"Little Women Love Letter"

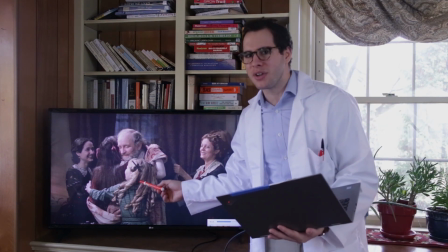[29:05]
Get a room, why don't you? Again, we have another flagrant usage of an actor that is not Bob Odenkirk in the role of the March family patriarch.
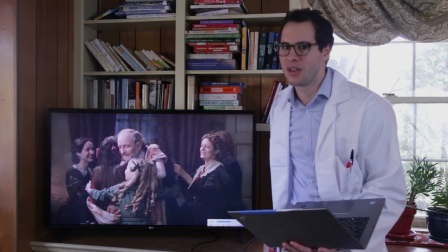[29:13]
I don't know what they were thinking. But let's compare it with 2019.
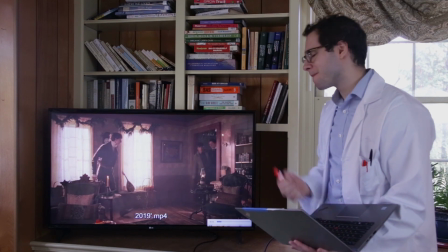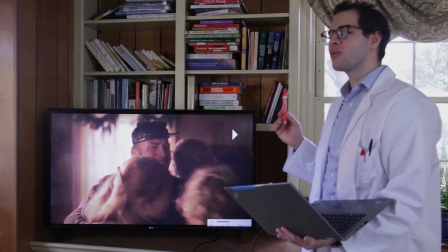[29:26]
Boom! Immediately, Bob Odenkirk. And notice, Mr. March remains being played by Bob Odenkirk for the remainder of the scene.
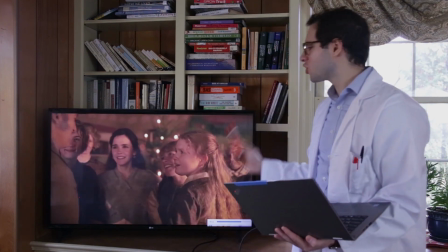[29:34]
There he is, and I am so much more happy because of it.
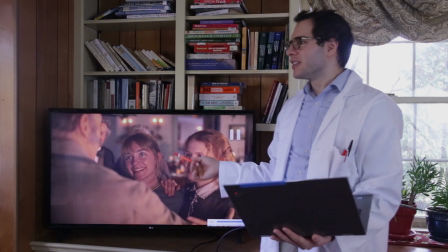[29:38]
Like the March sisters, Bob Odenkirk is all I wanted for Christmas, and this movie delivered.
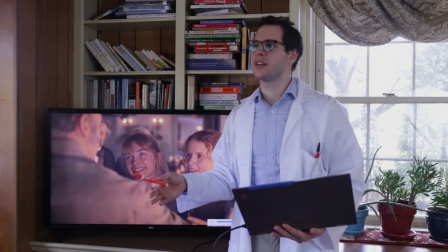[29:44]
Now, I don't care if you're thinking, oh, that's an odd character choice, my immersion was broken, and I couldn't stop thinking of Better Call Saul, maybe the greatest spinoff in the history of television.
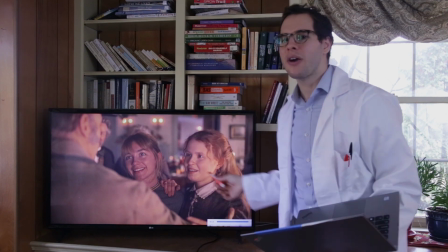[29:53]
Look how happy Beth is.
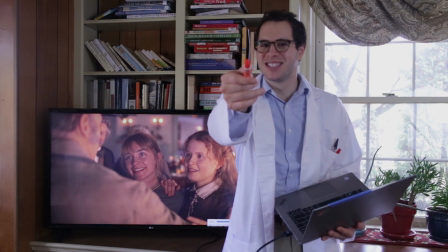[29:58]
Back to you, Michael. Thanks, Professor. In all seriousness, Bob Odenkirk was the biggest surprise actor to appear, but I was thrilled with the casting overall. I mean, Saoirse Ronan told Gerwig she should be Jo. How fitting is that?
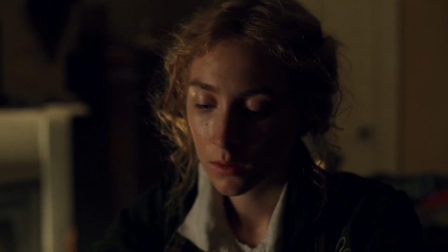[30:14]
Gerwig makes another tactical diversion from other adaptations by placing a higher focus on the career and status aspirations of the March sisters.
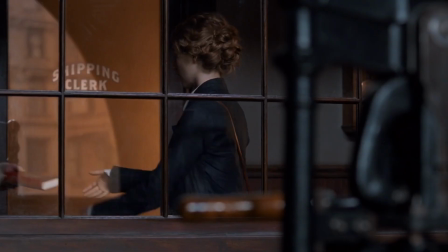[30:22]
Jo's story opens and ends with her writing, and the audience clearly sees it's her most important ambition.
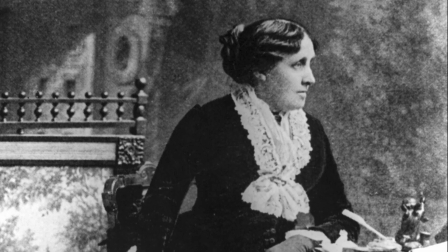[30:28]
I think Alcott would appreciate this focus, as she herself never married and instead focused on her writing career.
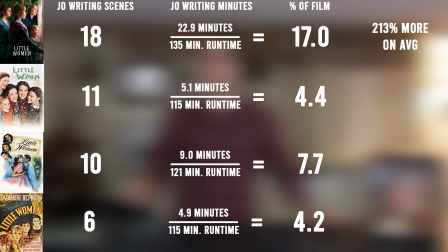[30:33]
If we take a look at the numbers, the 2019 adaptation spends 200% more time on Jo's writing than the other films,
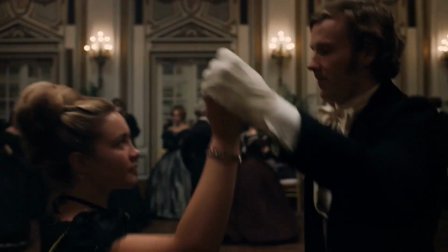[30:41]
and this doesn't even take Amy's storyline into account. Another standout achievement for Gerwig's version and one of my favorite character arcs in the story.
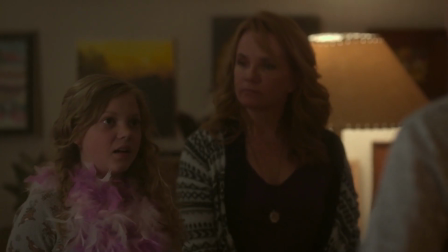[30:48]
In all the tellings of Little Women I've consumed, Amy's portrayal saw the most variety.
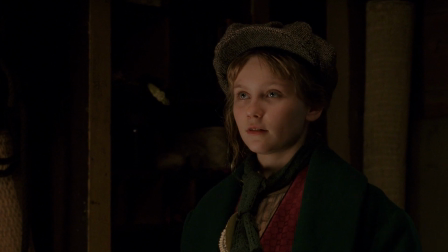[30:53]
All the sisters, especially those not named Jo, suffer from abridged storylines and character development when you squeeze their lives into a 2-hour movie.
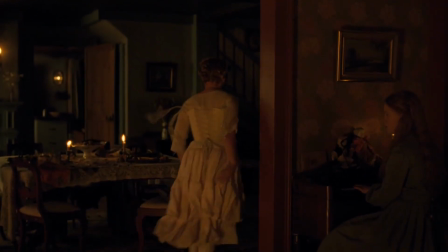[31:02]
But Amy's can come off the worst if you highlight her childish misgivings and gloss over her redeeming maturation.
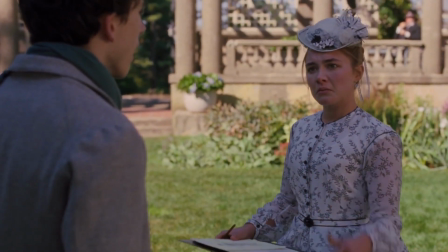[31:07]
Before we continue, we should pause and applaud Florence Pugh for knocking it out of the park as Amy March in her best movie where she wears a flower crown in 2019.
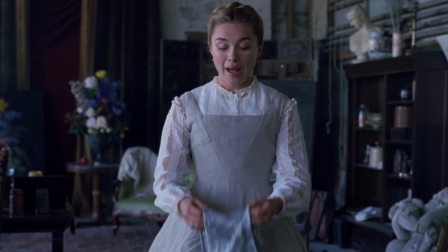[31:17]
She commits wholeheartedly to acting across the toughest age gap, so cumbersome to tackle it's played by two different actors in pretty much every other adaptation. And listen, I know it's gonna be tough either way, but I found seeing an entirely different actor more immersion breaking than watching Florence leave it all on the court to come across as two different ages.
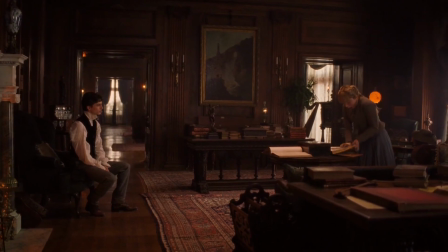[31:38]
She doesn't change that much in appearance, but sold me the age difference on her perfect performance alone.
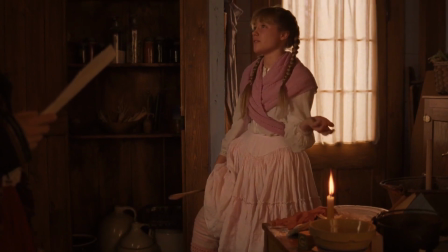[31:43]
From over the top childish, wild and weak, to a powerful, jaded adult.
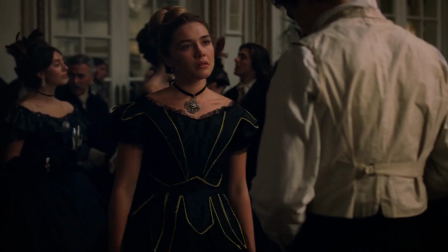[31:48]
She's overflowing with sporadic emotion as a child and appears to be barely containing a calculated rage as an adult.
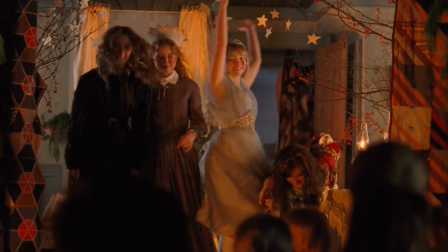[31:55]
It really feels like two different people. Florence's performance is chef's kiss. I can explain, it's not really- She's playing the character that's easiest to hate, yet I find myself loving her the most and only fall harder on every rewatch. But I will concede there's one obvious immersion-breaking slip-up here, in that for a character whose most documented vanity is her flawed nose, we cast the actor with the most perfect nose on the face of the planet.
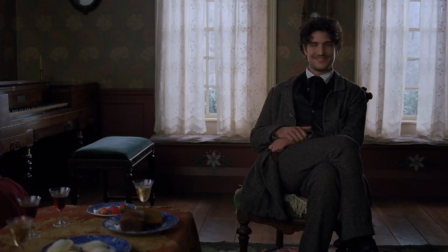[32:21]
But hey, that's Hollywood for ya. You know, the book describes Bear as a man without a handsome feature, and look at this hunk.
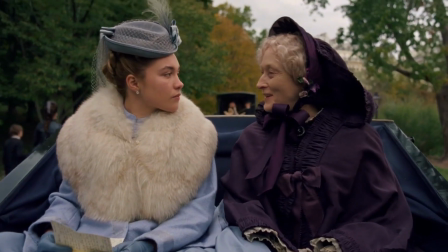[32:27]
The third time I saw this movie, we were late and rolled in at the start of Amy and Aunt March's carriage ride in France.
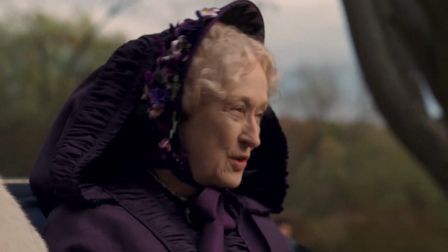[32:33]
I was surprised to see how much more it felt like Amy's movie when we opened with her, but maybe I was just paying more attention this time.
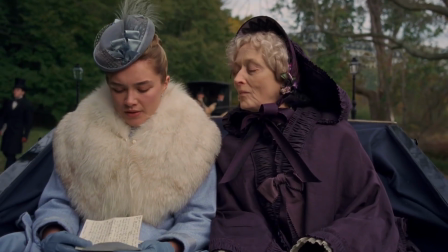[32:39]
Either way, I'm thankful Gerwig gave her more time in the spotlight than other adaptations, except the anime, in which she's actually the narrator. Overall, I think it's easy for Amy to get a bad rap. I think it's strange that she's the only character who's acting consistently honest and rational, and I start disliking her for it. I hate her for acting childish, but she is a child. I think she's weak for wanting to marry rich, but that was really the only option for a woman at the time. She's just being pragmatic, if not wise. As a man in 2020, I struggle to relate, but there are some lessons in empathy and privilege here, and I'm thankful for Amy for taking me through them.